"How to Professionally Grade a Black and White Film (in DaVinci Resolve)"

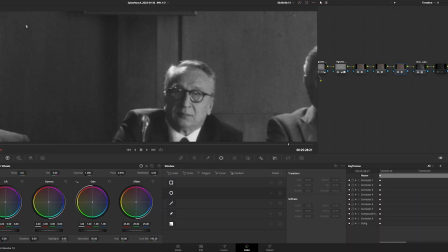You see it, so the picture got zoomed in a little bit but it started getting imperfect so you come closer into this you see
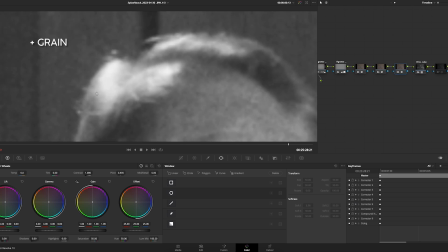we are getting gray yeah again then i added a little bit of
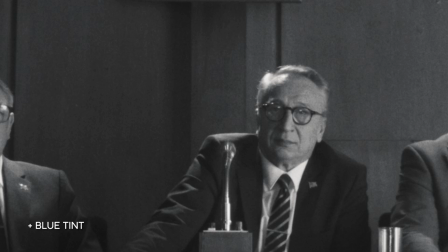blue just to give it a little bit more of silver look so it's not like color black and white so there is color actually it has a little bit of color when it comes from me from you know this is just from from the buy and process So then we had this situation where Dino said like, well, these shots, I had a little bit more contrast and blacks and stuff.
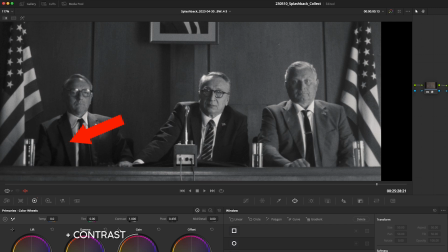And then I felt like, okay, so let's print it a little bit darker and add a little bit more punch to it. And yeah, the another thing that comes with the using a plugin called Fillbox.
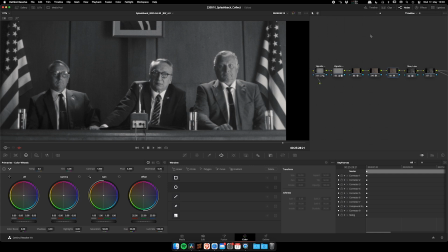Okay. For this,
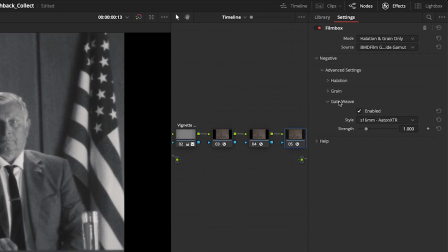it has this little neat feature when you can go in and enable gate-weave and it's simulating some old cameras. The thing is when you have film and you're shooting film, it's like it's moving in the camera. Because it's a mechanical process, obviously, yeah. Yeah, exactly. So you see there is nothing really going here.
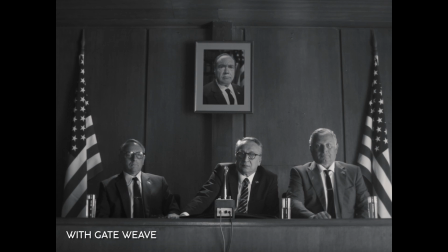It's extremely static, right? It's completely static. You see the movement and the flag and all that stuff,
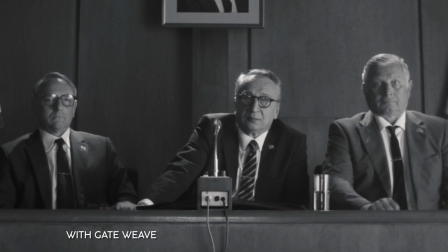and it's a really nice effect that gives a little bit of flavor to the image. What's actually funny in the old days, they tried to get rid of those brows. And now they should try to return to them.
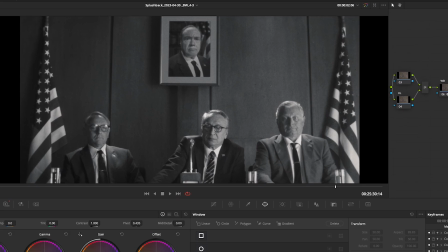So yeah, basically that's the first step. On the second step, we've added effects like low on the face. And that's something that Dino and I were like, please put more glow in. He wasn't really happy about it because you had a good point. You said it looks like a 1930s movie.
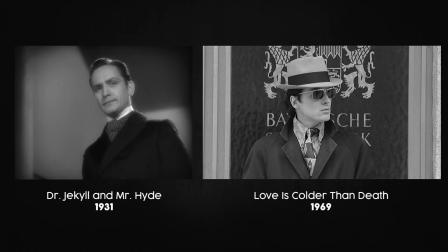Obviously, you know, like in the 60s we've been already in the color area and then the quality was way better than back in the 30s and 40s. Yeah, but always our mantra is... Aesthetic over logic. Aesthetic over logic, that's our mantra. Yeah, I think nowadays you gotta overdo it a little bit for people to actually feel you did something. because you know if you just do it like completely accurately like it would be the 60s it would just look like a boring film right well I still don't like it
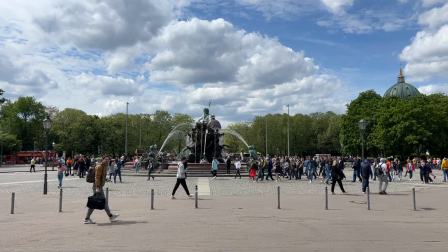here Luca asked me if I can show you a little little interesting feature it's called a face tracking and I can
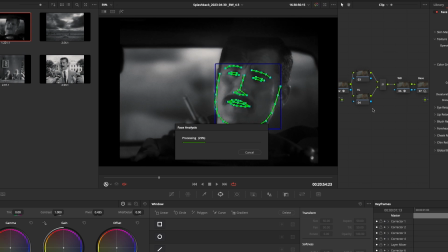analyze this so it recognizes it automatically the face right and he tracks it and then i can you know like removing his eye bags for example or pushing more eye light to it and sharpening the eyes so it automatically sees this and we can
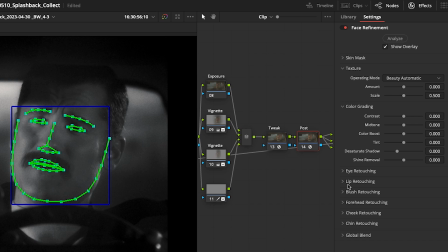also like if he's got a dirty forehead you can clean that out or can smooth that out so it's like he's It's younger. Ah, cool.
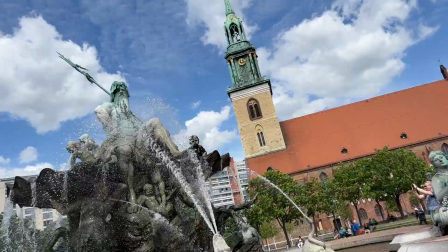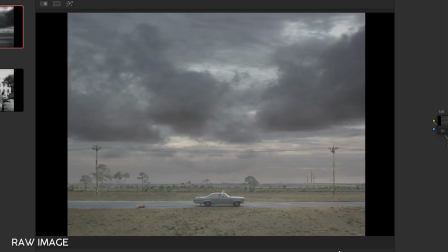I turn everything off, so this is like how I got it. But this is how the print we just built in it.
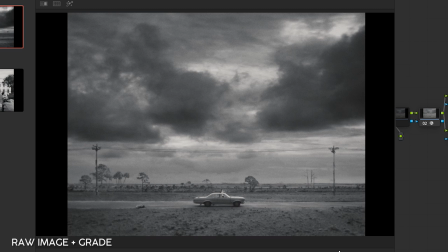This explains, reacts to your VFX.
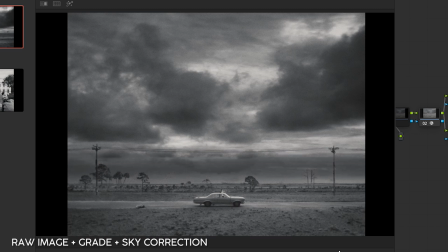And from there I removed a little bit in the sky, just to be more closer to the close-up shots. Then we have our hero, the glow. yeah and at the very end we all came to the idea there's no drama so we reduced the luminance even more and now it looks great yeah now it's a full this